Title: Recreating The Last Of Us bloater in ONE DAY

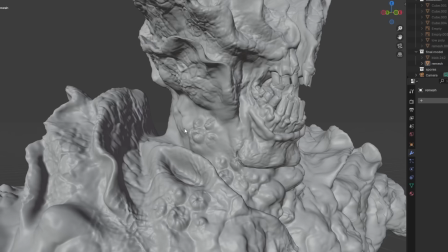I like to make it so that the crevices, like here and here for example, are more glossy, giving it a sort of disgusting moist look.
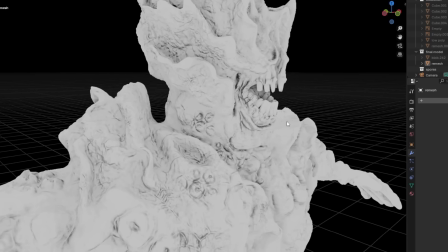To get that effect, I simply bake the ambient occlusion to a texture map and have that drive the roughness.
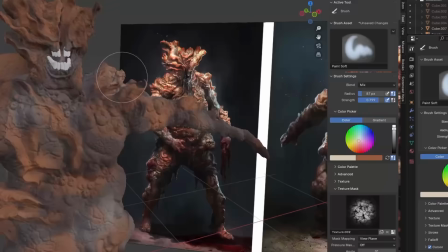And as you can see, it looks absolutely disgusting. To get some color onto him, I used the eyedropper tool to pick some colors from this reference image.
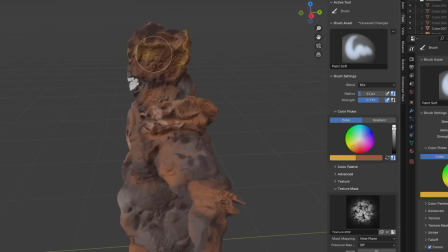This really helps keep the color palette looking coherent, especially for me who has red-green color blindness.
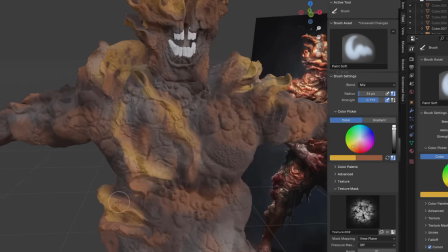I made the parts that stick out look a little bit more yellow, like a mushroom, and kept everything else as this red bluish, fleshy color.
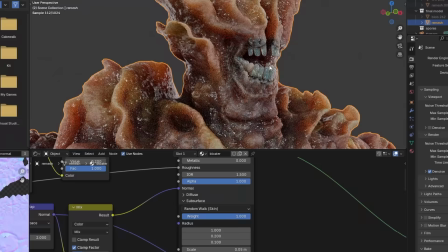To finish off the material, I enabled subsurface scattering, which mimics the way light scatters in a semi-translucent material like skin.
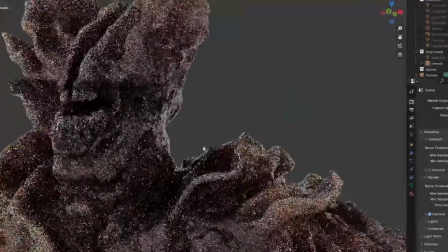It creates this really organic look that works great for creature effects, especially when you hit it with a hard backlight.
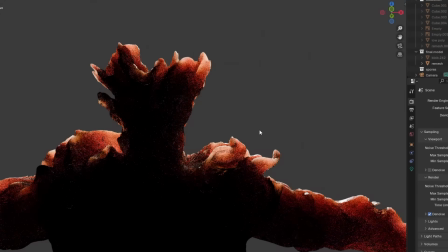So you can see the light kind of shines through the flesh in a very realistic way.
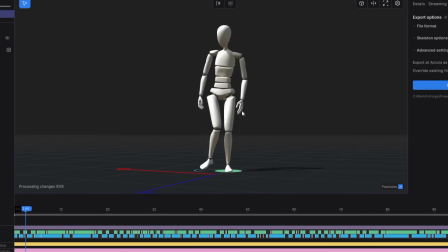Animating humans, or zombies for that matter, in 3D takes a lot of time and skill that I don't have.
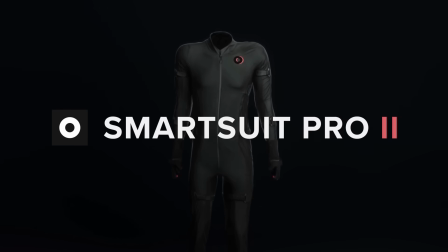Luckily, I have access to a motion capture suit from Rococo that records my movements in real time and feeds that into the capture software.
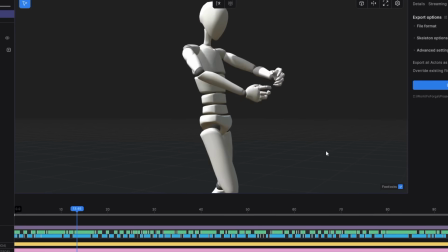This way I can simply get into the suit, hit record, act out the movement that I want, and have a really solid animation to work on.
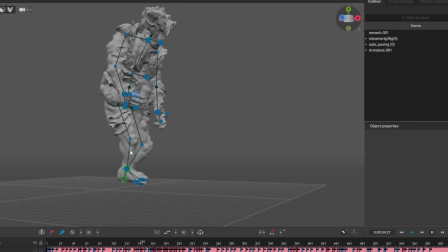Then I just bring that into Cascador to do any cleanup work that has to be done,
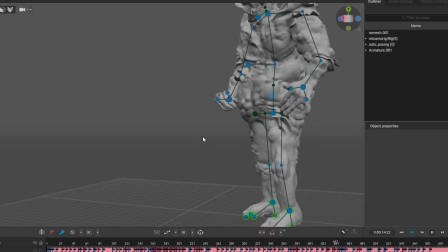like correcting the center of mass or fixing the feet to the floor, and there's my final animation.
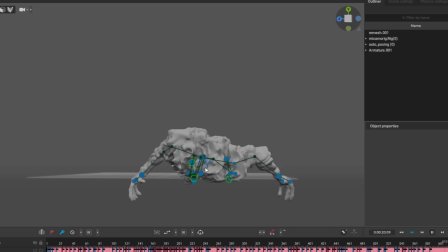One of the things that bothered me from a realism standpoint with this scene was how the flamethrowers worked.
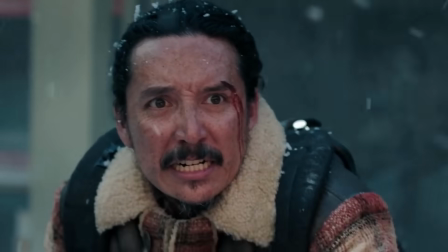In reality, flamethrowers work by using compressed gas to propel a liquid fuel,
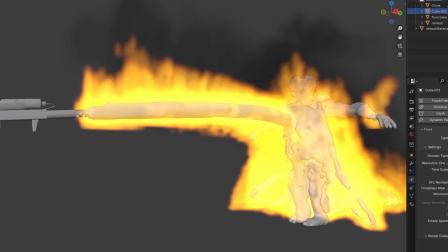which is then ignited and basically splashes onto whatever it is aimed at. Think of it as a water gun but with gasoline.
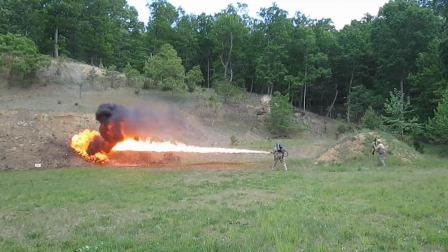This means that in reality the flames can shoot up to 40 meters away, creating a kind of stream of burning liquid fuel.
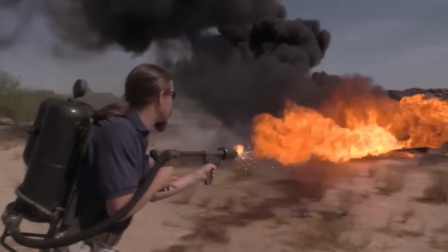This would obviously have been ridiculously dangerous for the set of The Last of Us,
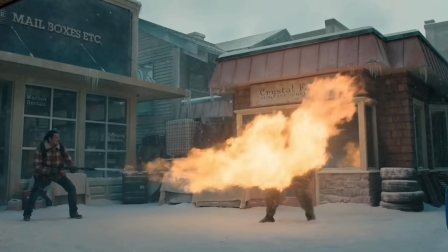so they probably had to settle for this tamer version that just shoots burning gases instead of liquid.
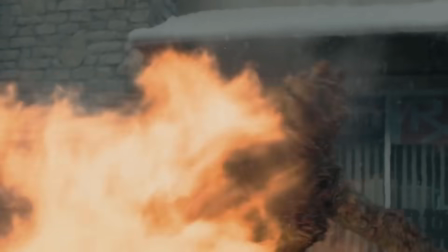It looks stunning, but it doesn't really do justice to the power of real flamethrowers.
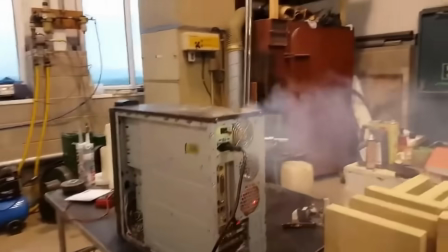But since I'm doing everything in 3D, and the only thing that will be burning is my computer while rendering, I can create something that closer resembles the effect that a real flamethrower would have.
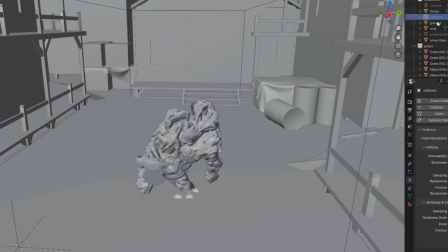My idea here was to use a particle system to act as the liquid fuel, and then use that particle system to drive the smoke and fire simulation.
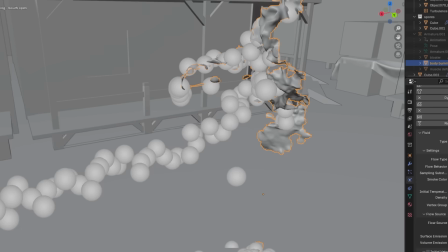To get the fire to stick a little bit more to the bloater, I used dynamic paint to mask out the parts that were touched by the fuel or the particles,
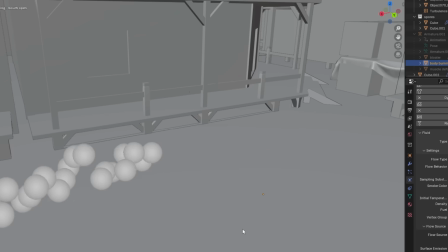and then had that act as a secondary fuel source in the simulation.
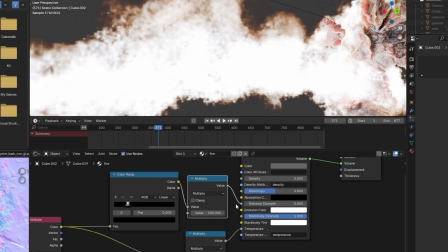Once the fire simulation was baked, I made this simple fire shader that helps bring out the detail in the flames and emits light in a realistic way.
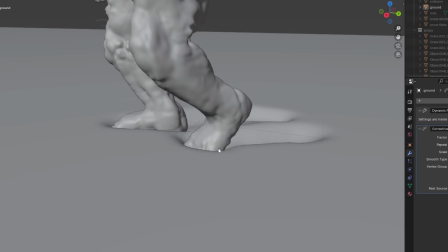This was barely noticeable at all, but I made the snow on the ground deform as the bloater stepped on it using dynamic paint.
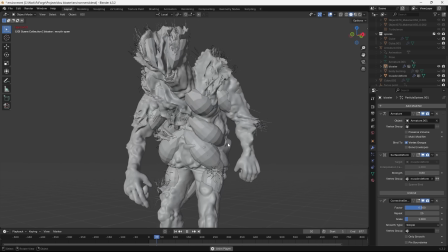Then to give the animation a little bit more weight and realism,
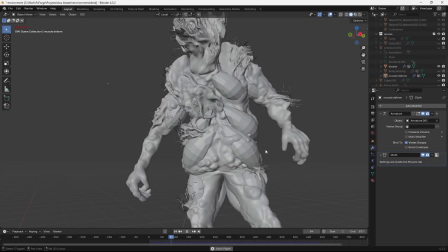I did some secondary motion using a cloth simulation to act as the muscles and skin jiggling around with the movement.
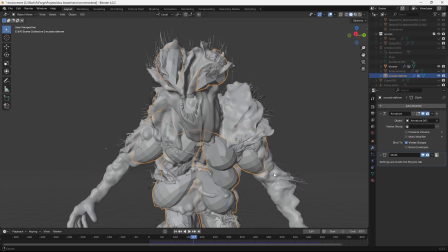I have an in-depth tutorial on creating muscle simulations like this on my Patreon if you're interested.
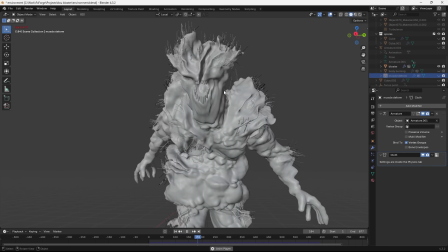I didn't really have time to create a detailed environment,
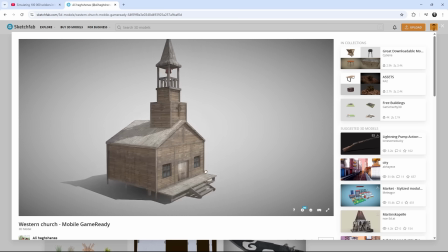so instead I got these assets off of Sketchfab and just kit bashed it into a simple town background.
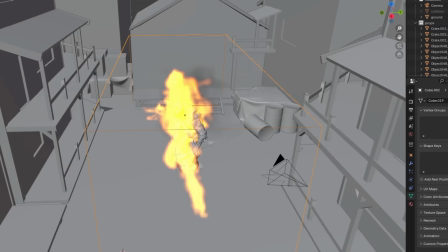This was gonna be covered in fog and blurred by the depth of field anyways, so no need to waste time here.
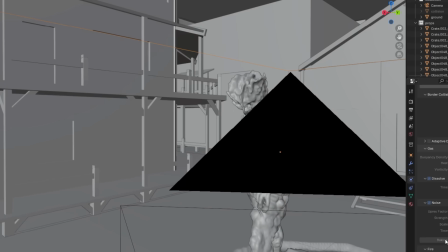After putting everything together, the character animation, the environment, and finally the fire simulation, this was the final result.